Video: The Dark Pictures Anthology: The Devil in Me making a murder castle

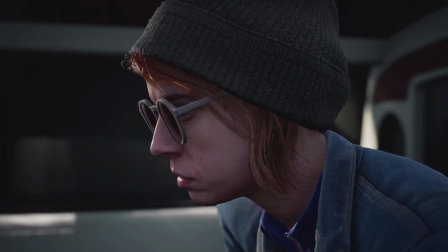So, what do we know about this guy? He's rich, he's a recluse, he's obsessed with H.H.
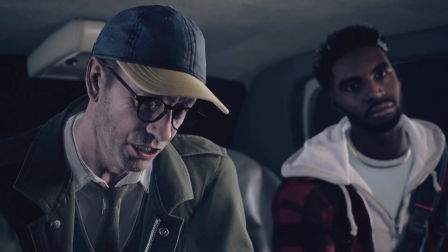Holmes. We're going to a property he inherited from the relative. Some of the rooms are full recreations from the murder castle.
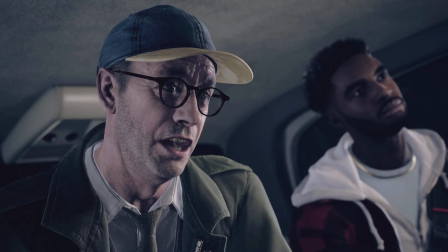Dumet has blueprints, documents, artifacts. Totally sane, I'm sure.
There are various elements we knew we wanted to explore when designing the hotel. From developing areas and set pieces that generated a constant sense of uneasiness and tension,
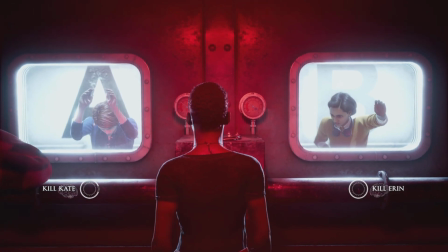to memorable trap rooms that forced the player into frantic life-and-death decisions.
I'm so sorry.
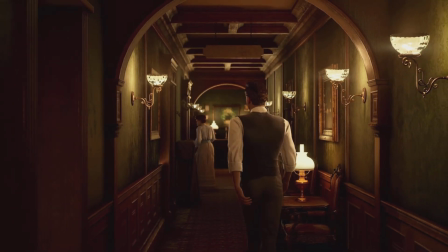We took a lot of inspiration from Holmes' original murder castle, as we wanted to capture the way that Holmes' castle was created to disorientate and confuse his victims.
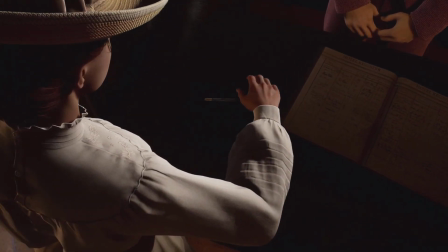Welcome to the world's fair hotel.
As cunning as Demet is, not everything in his castle runs like clockwork anymore.
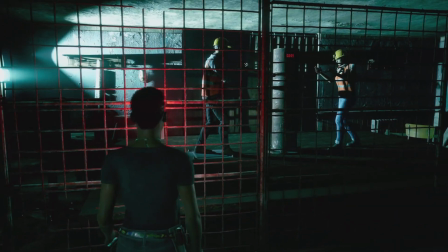His operation has become so vast that he can't maintain everything, and the Lonic crew have turned up at just the right time to exploit that.
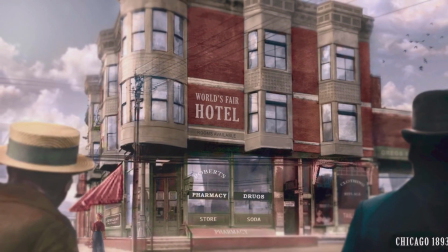The production design for the hotel needed to reflect the original design, utilising a Victorian-style facade and castle turrets, interiors with ornate mouldings and panelling, being made larger to accommodate the game's intention to be used as a vast labyrinth to create fear and horror.
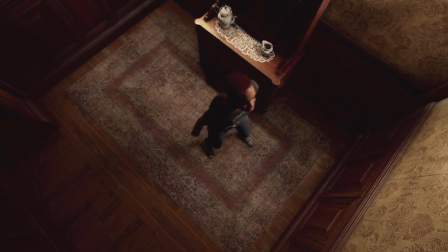This included the hidden rooms, sliding walls,
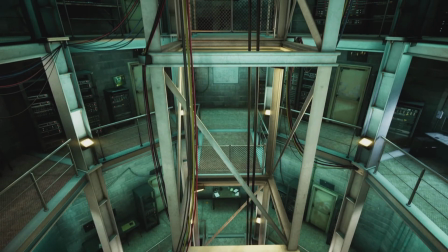trapdoors and secret basements, but with extra central monitor rooms and death rooms, all hidden from the guests, providing multiple layers and multiple levels to explore and veiling the horror within.
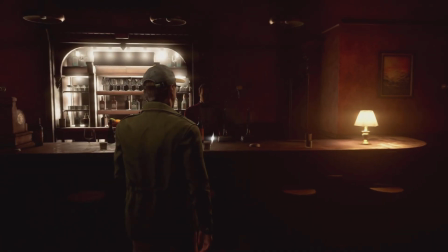Special attention was given to the design of the areas such as the lobby, the bar area and the dining rooms to provide an authentic, believable Victorian hotel,
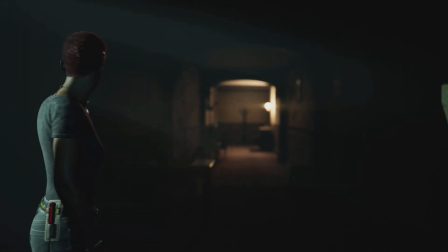bringing a feeling of magnitude and foreboding to intimidate the player.
Guys? Is that you?
The hotel guest rooms were designed to be opulent yet aged,
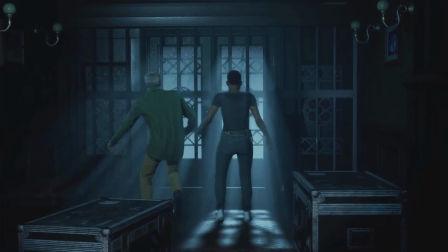in keeping in style with furnishings and fittings, yet having additional modern electronic window shutters installed to trap the victims.
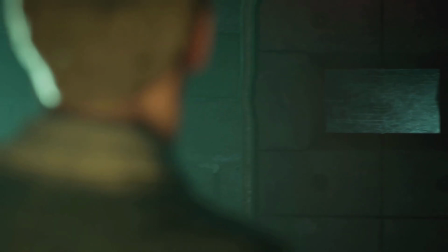Secret observation rooms were also built adjoining with hidden doorways to enter.
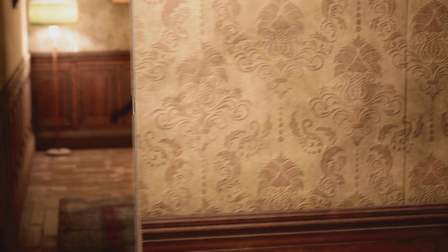Corridors were cleverly designed to include mechanical sliding walls hidden within the Victorian framework used to change the layout of the labyrinth throughout the hotel.
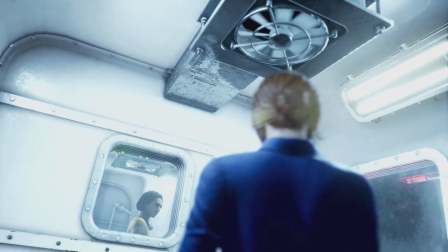The murder inventions designed within locations included the suffocation and crushing rooms, furnaces and acid baths. The The monitor room was a newly constructed area, deep within the core of the hotel.
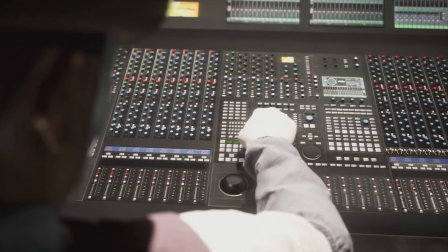This room allowed Dimet the full control of the labyrinth and its workings. In The Devil and Me, we make use of a range of mechanics new to the Dark Pictures series to help convey the unsettling mood and threat of the hotel.
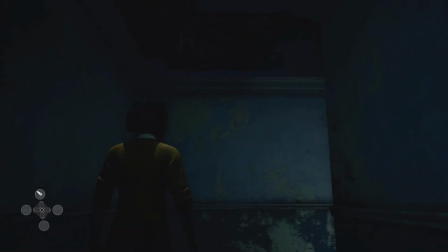With an expanded focus on exploration, the player spends a lot of the time exploring the hotel's labyrinthian corridors,
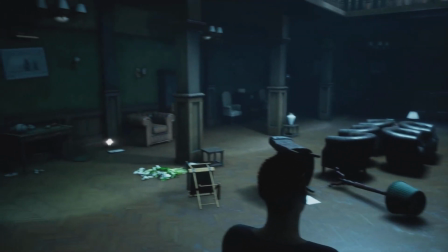and as each character revisits a shared area, the feel of it changes. Each character has their own unique light source.
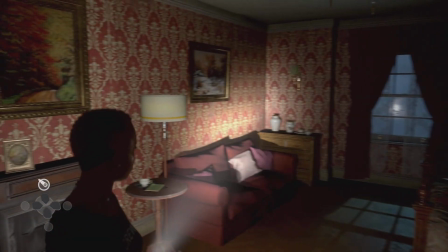Erin and Jamie, as the practical sound and lighting techs, have fairly straightforward torches,
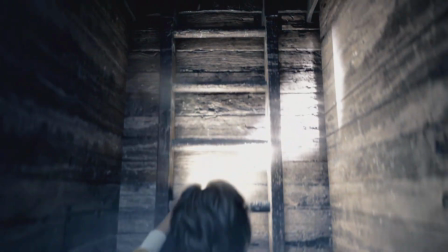with Erin's directional microphone providing an additional small light when in use. Mark, the camera operator, has his camera flash,
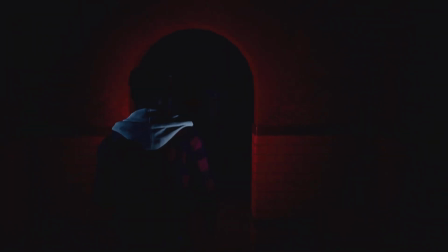lifting the darkness in short bursts and providing mini jump scares as the player suddenly sees something out of the gloom.
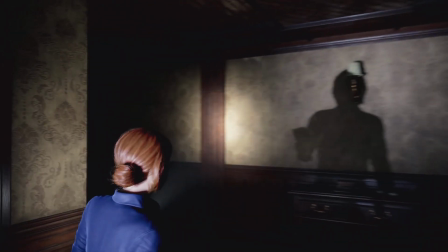Kate lights her way around with her makeup mirror, providing a small amount of light to fumble through the corridors.
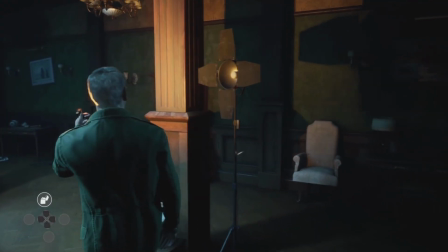And then Charlie's sole light source is his own cigarette lighter, casting the hotel in its flickering orange light and barely really lighting anything at all.